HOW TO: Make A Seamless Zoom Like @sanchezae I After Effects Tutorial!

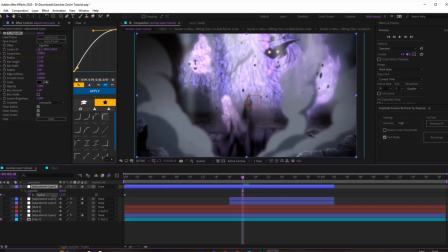[8:24]
Then if you bring it like over and change this down to like,
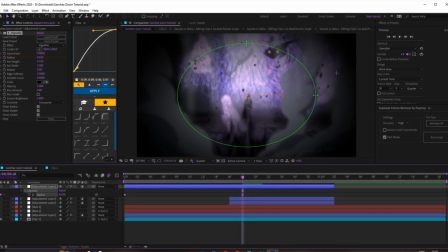[8:28]
I'd say since the clip's like zoomed out on him and you can't really see much around here, I zoom in quite a bit.
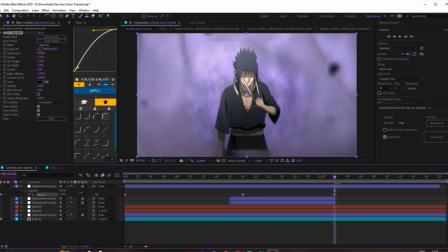[8:34]
And then as the clip's going in, you want to just bring it back out, so it's kind of like this, and put that to like the end duration.
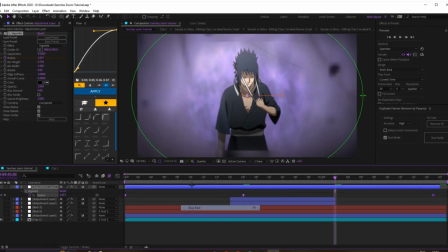[8:42]
Obviously with text and stuff this would look a lot better, and effects, like we're just doing the transition at the moment.
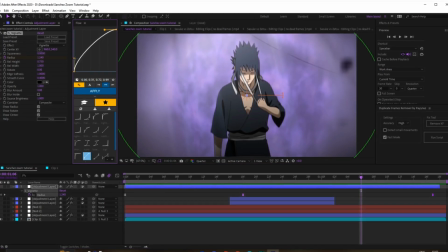[8:48]
So then this will kind of look like this. Looks pretty good at the moment, I'd say. Yeah, that looks fine. So like that.
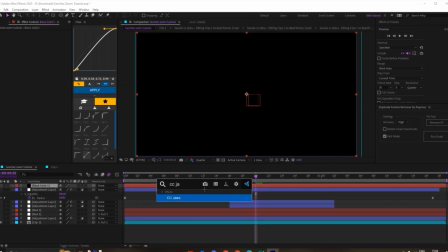[9:03]
And then obviously you can do the same if you want with the jaws.
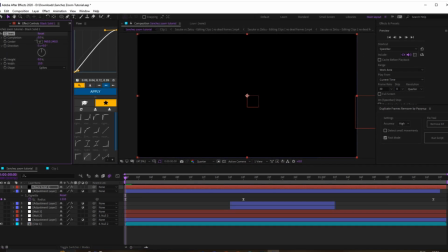[9:11]
Hold on 1 second.
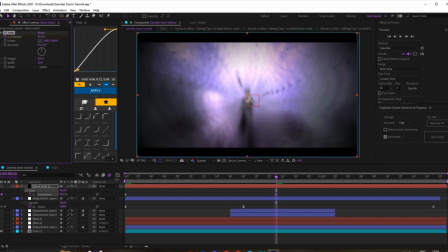[9:19]
So let's just say like this, and then it sort of comes in, and we can copy the vignette settings just so it lines up pretty well.
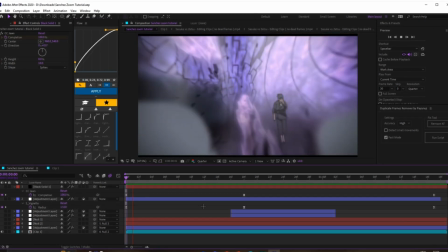[9:30]
Even copy the graphs if we want, just so it looks like I said. Yeah, so it kind of looked like that, and obviously with effects this would look a lot better.
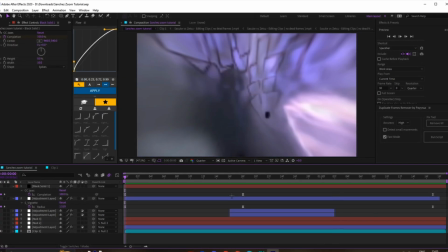[9:41]
And yeah, I think it looks good. Just obviously imagine with effects and stuff.
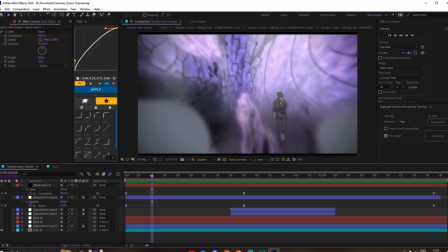[9:46]
When I show the overall effect, I will add sort of CC.
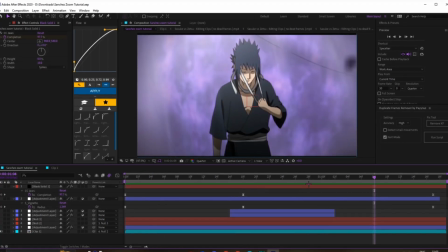[9:52]
But I might do a separate sort of CC tutorial in the future, so let me know down below if you want something like that.
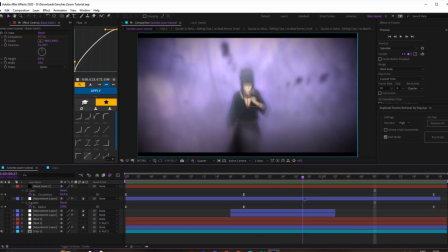[9:59]
But obviously just keep in mind, like with this transition, the main point is that the transition is seamless and it smoothly transitions, you can barely tell when the clip actually fades in, because it obviously comes in pretty
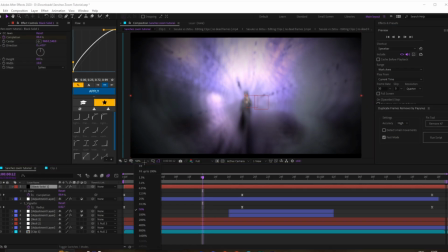[10:14]
smooth, if you know what I mean. So, but yeah, I think that's pretty much it at the moment. I said I just want to keep this kind of basic so people can, you know, follow still.
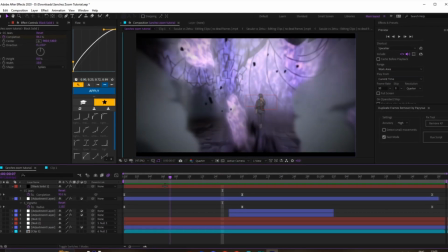[10:23]
It may be more advanced tutorials in the future, or I might stick to doing sort of the basic ones first, just so people don't rush ahead.
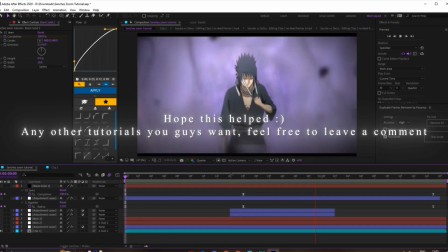[10:30]
But yeah, I hope this was helpful. Appreciate it, guys.